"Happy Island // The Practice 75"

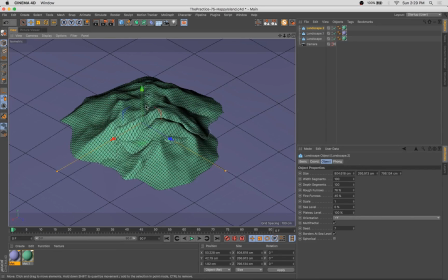0:30 Hello, happy Tuesday. Welcome back to another episode of The Practice. This show is an unrehearsed look into my workflow. My name's Stuart.
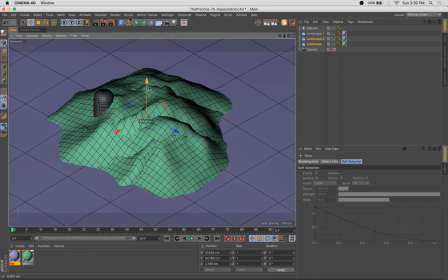0:38 I'm a 3D artist, illustrator, animator, and your pal, and I'm excited, just like every week, to have you back with me to make some cool stuff together.
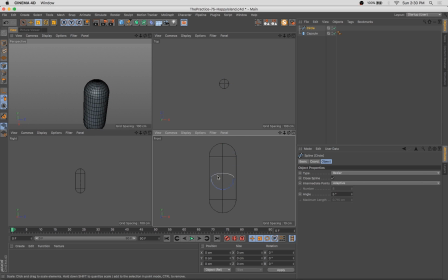0:47 Now, this week I'm going to be combining my love of making silly character designs with my passion for landscapes,
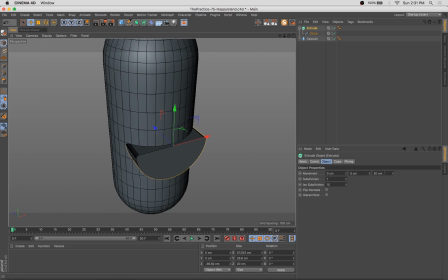0:57 and we're going to be making sort of this anthropomorphized island.
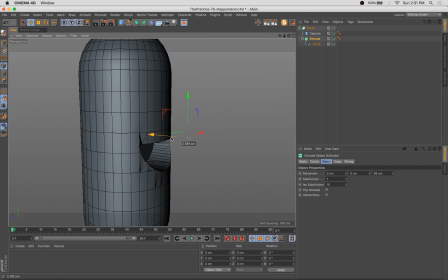1:01 I assume a lot of you know what that means. Basically, anthropomorphized, if I can pronounce that correctly,
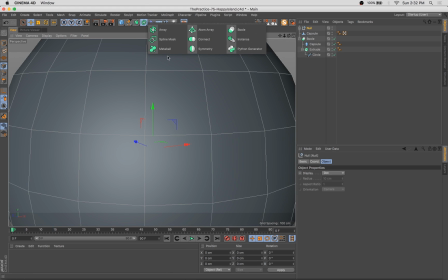1:08 is basically when you attribute human characteristics to non-human objects, frequently animals and stuff like that.
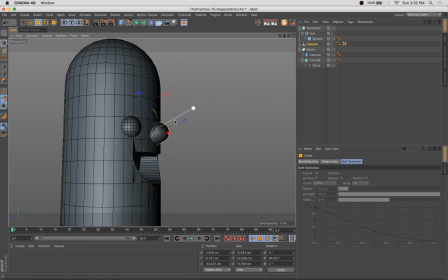1:16 Basically, when you put a face on stuff that isn't a person.
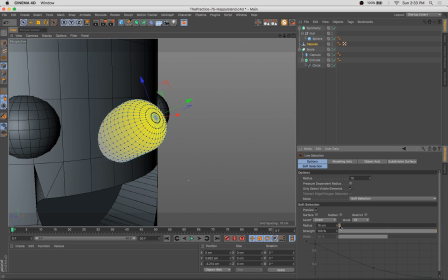1:19 So, as you can see here, we started with just a really basic sort of landscape setup.
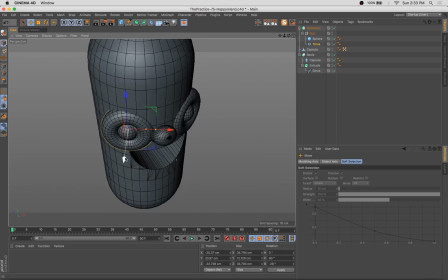1:25 A couple of overlapping landscapes set onto a plane, which gives us this little island effect.
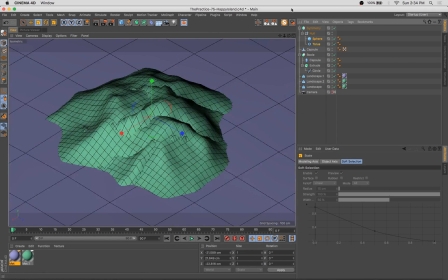1:31 And here I'm taking a capsule and adding, some funny little eyes and a smiling mouth on there. And this piece really evolved as I was working on it. I didn't have a super clear idea as to what I was going to make this week. And as I sort of worked on it and experimented and,
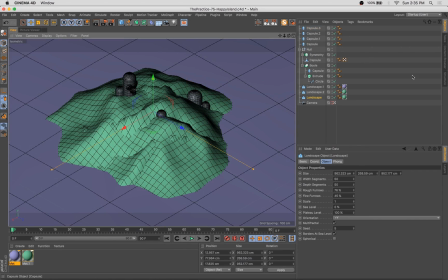1:51 started putting it together, I realized, sort of the direction it could take. And I didn't intend initially to create a face of the whole thing. Really what I thought I'd do was create a couple smaller little characters throughout the landscape.
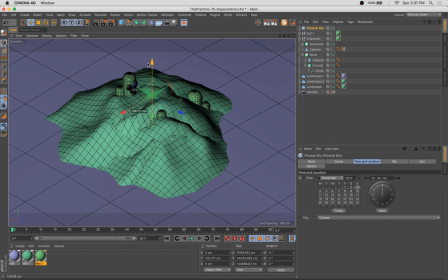2:07 But, it's important to allow yourself to follow a whim when you're creating things.
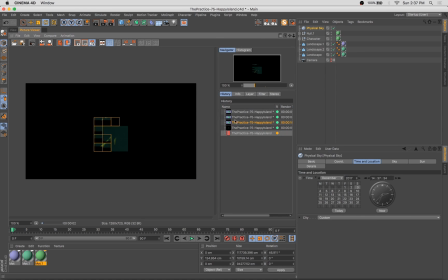2:14 And sometimes the piece you wind up with isn't the piece you set out to make.
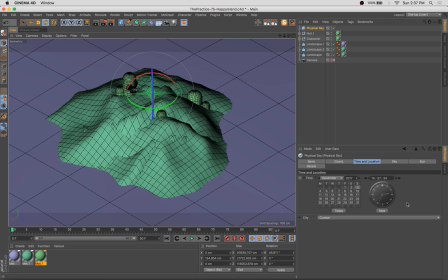2:19 And that's okay. That's a good thing.
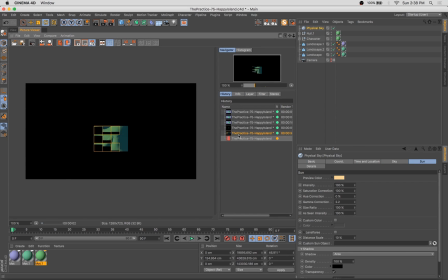2:21 And I think that part of the benefit of establishing healthy creative habits is sort of catching lightning when it strikes, right?
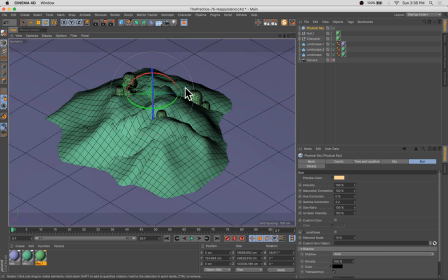2:29 If you're not sitting there working, you're not going to have those breakthrough moments or those sort of aha mistakes that allow you to,
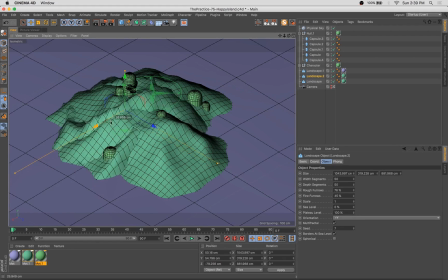2:39 create bigger and better work or have breakthroughs in your own work. So don't be afraid to experiment and don't be afraid to veer off course a little bit when it makes sense. So anyway, here we're adding a little beach area to the island.
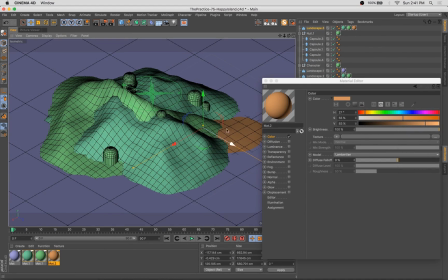2:55 I took a little landscape and made it sort of mellow, turned down some of those furrows and made it kind of short and have this nice gentle rolling beach here.
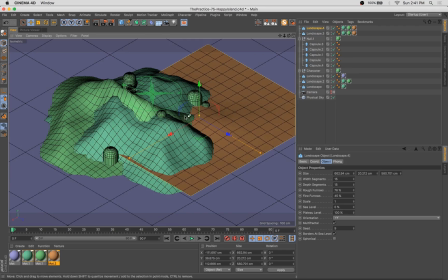3:05 And as I'm adding that in, I figure I want to balance the composition a little bit and add it to different parts of the island to sort of draw your eye around with different pops of color. You'll notice that I really frequently, if not
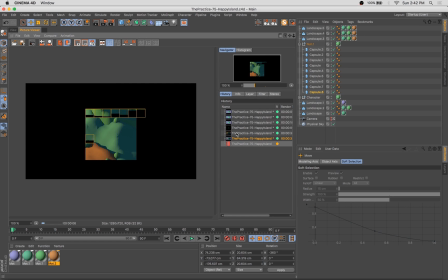3:20 always, almost always, use groupings of threes in my work.
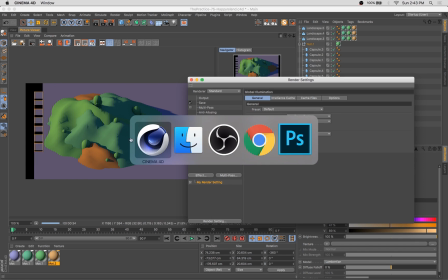3:26 I find that odd numbers are typically much more interesting, so these three sort of beaches work out nicely.
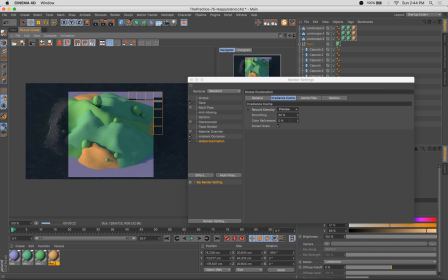3:32 I think that if you were to add another fourth one, it would feel perhaps more static and slightly less interesting as a composition.
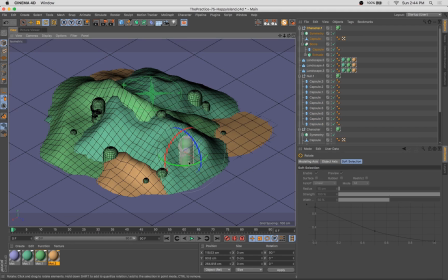3:41 And so here we are, swapping and duplicating a character.
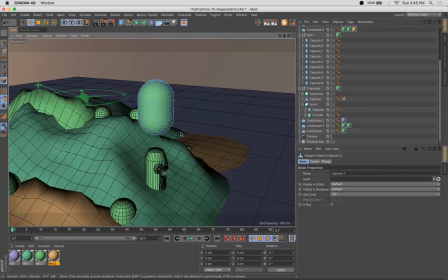3:47 And for this guy, I wanted to create sort of a little mushroom character. So you see what I'll do here is take a capsule
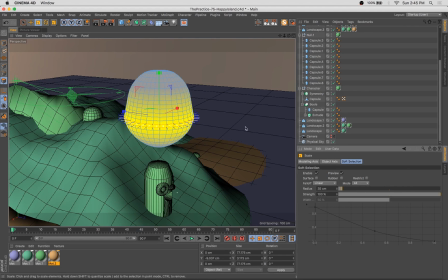3:54 and use various fall-offs on the soft selection to sort of scale it in and up and down.
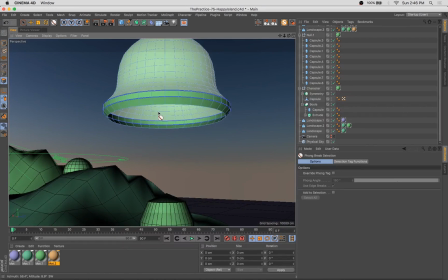4:01 And what I'm doing here is growing the selection slowly and doing small transitions to create this sort of mushroom cap.
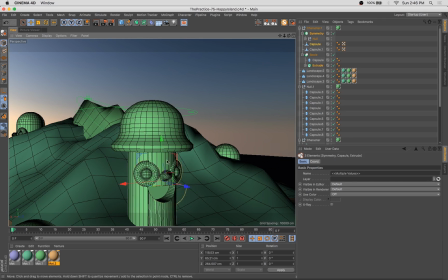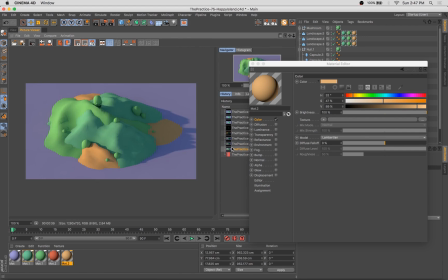4:13 Of course, creating the textures to go with that. Now, frequently I'll wait till much longer to start texturing.
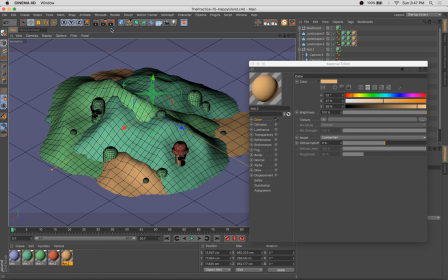4:21 I like to, if I have a clearer idea of what I'm going to make from the onset,
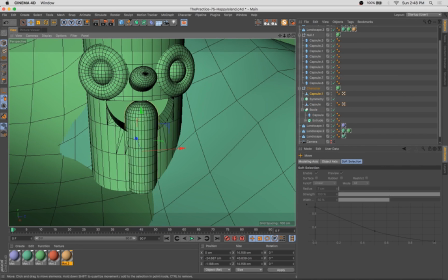4:25 I typically try to resolve that in grayscale before going in and adding textures.
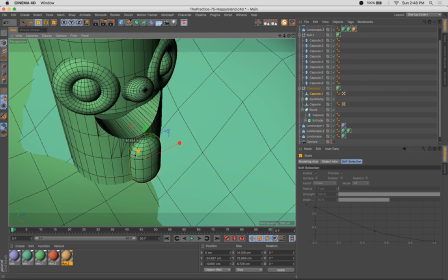4:30 But this one is sort of evolved as we worked on it,
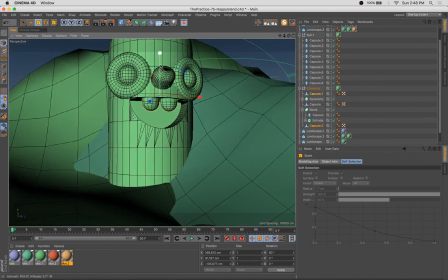4:34 and I didn't have a 100% clear idea of what this piece was going to be, especially at this point, sort of in the early going.